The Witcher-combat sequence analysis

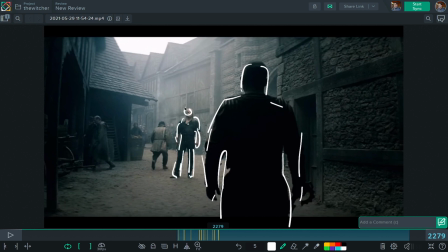6:31 And you see how, you know, there is the contrast again between all the light here and the darkness here. And again, see how they use the line of action of the background kind of to pointing at this direction, right?
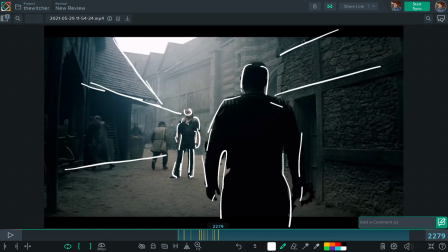6:44 I don't know if you guys study this, but, you know, line in the background can really help a lot where you want to focus, right? In this case, is Geralt, is this arrow over here. So again, those things are really, really help you to focus and to guide your eye direction.
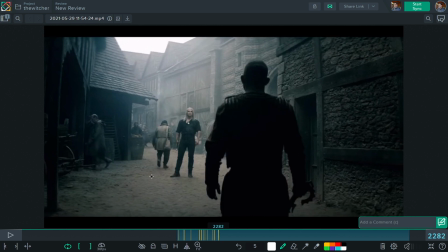7:01 And I love actually to study those things because it's really, really interesting.
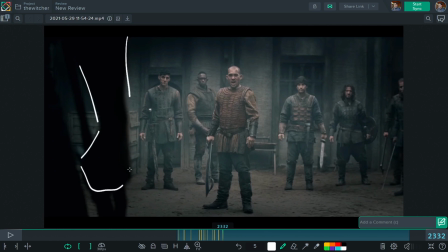7:07 And again, over here, very simple, darken the line of action here on Geralt, and then we have all the character here, framed very well. You can see the face, the stance, and everything is really well done.
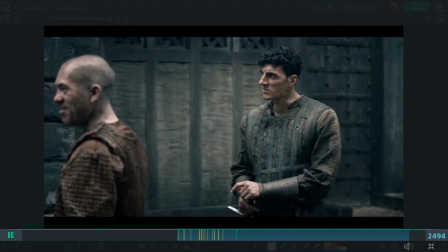7:21 And again, we have an expression from him, nothing really. And again, see also this one.
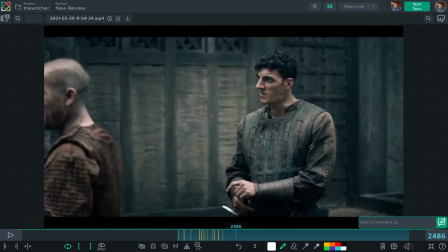7:28 See how we start this with framing, where we have basically, we started the focus on here on this character, right? We barely can see this one. It's almost out of frame at the beginning, right? Very nice pose and everything, right?
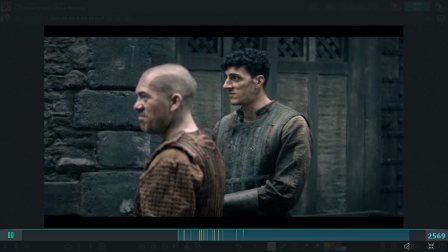7:42 And then slightly transitioning until these two characters kind of overlap, right?
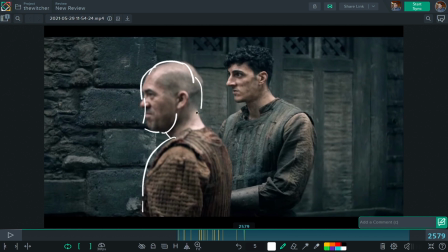7:48 And they create a very nice organic silhouette for both of them, right? See how they're kind of grouped very well together. And then they have all the background here, right? Again, it's really very well, nice stage. And again, with very simple movement.
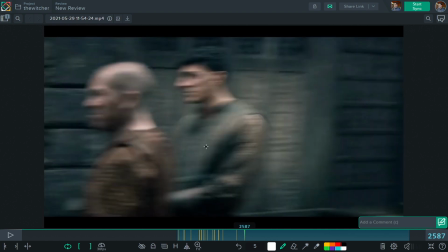8:03 And then again, we have the camera transition here, quick pan, and again, we focus on this character.
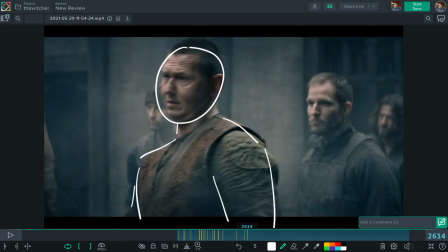8:10 Again, you see how it's well staged, you know, being cut here right on the chest. A bit of blur on this character in the back, right? The secondary character here, right? The camera is tracked on him.
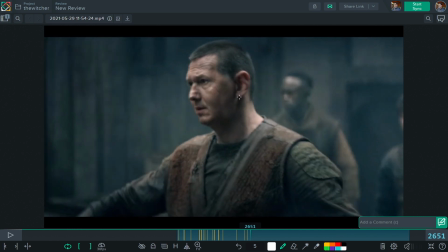8:25 And then we cut on action here. We cut on the movement.
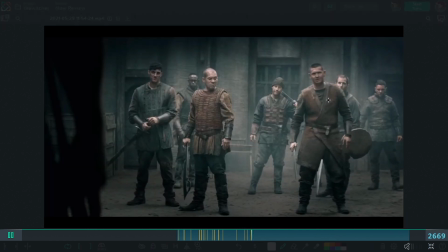8:28 And until the guy is settling here into the center, into the previous shot, because we already have this shot before.
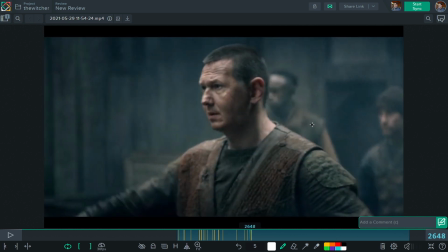8:35 And it helps, you know, when you cut like this on the action, when the character is walking in and he's about to stop,
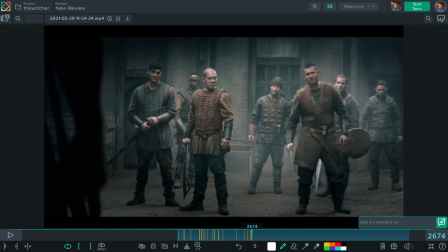8:42 it really helps to make the cut smoother, right? You see also here kind of reinforcing because he's looking at him, right?
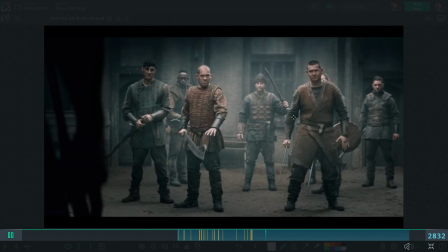8:53 Again, we have a reaction from Geralt. Same here, we go back to this one, a few reaction
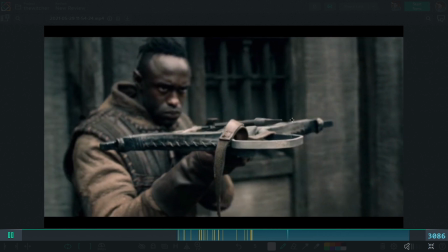9:01 shots. And then I really love this sequence. This is really nice. What I like is the composition and the timing, okay?
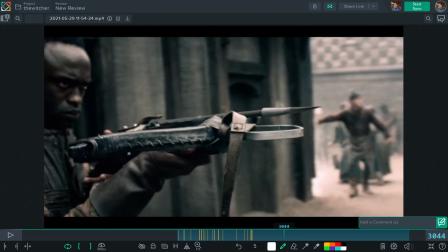9:07 Because you see there is an easy in, easy out in terms of timing, right?
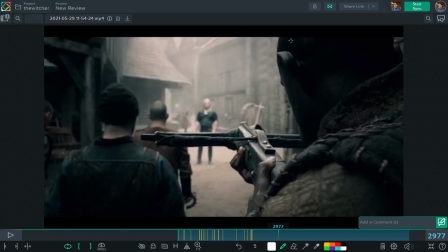9:12 You can see that basically, again, look how well framed it is. Look about this, study this one. Look how the crossbow is pointing already in this direction to Geralt, right? Look how really well is framed. Really good job on this.
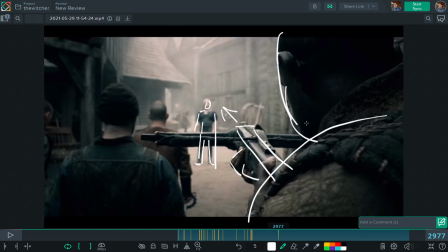9:32 You see like how really well done this is.
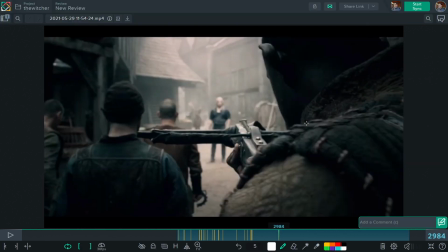9:35 And then again, you see like how quickly we go to the other side and now we are slowing down, okay?
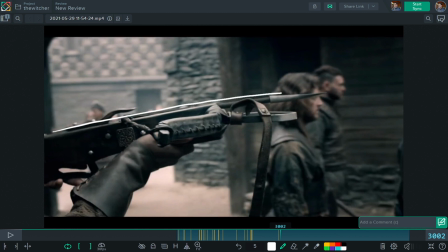9:43 You see there is an acceleration and a slowdown, okay? Because you really wanna focus on the dart, right? I guess this is the main shot of this moment, right? So after a quick pen, we are slowing down, boom, right?
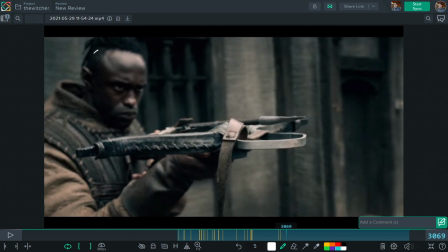9:57 Again, reveal the face of the character, still maintaining the focus of the of this one on the cro- on the dart of the crossbow, right?
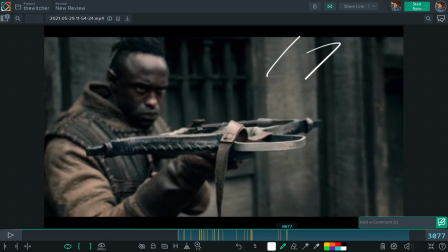10:10 See how really well it's framed. We have some negative space over here, right?
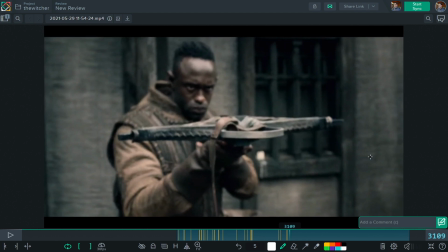10:16 And then again, look, as soon as the dart shots, boom, we go really fast.
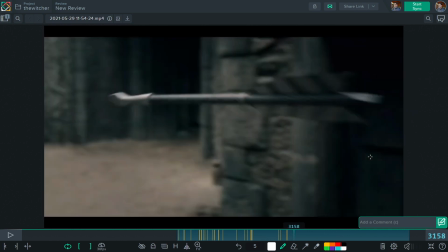10:23 Again, another acceleration. We hold it here for quite a few frames only, right?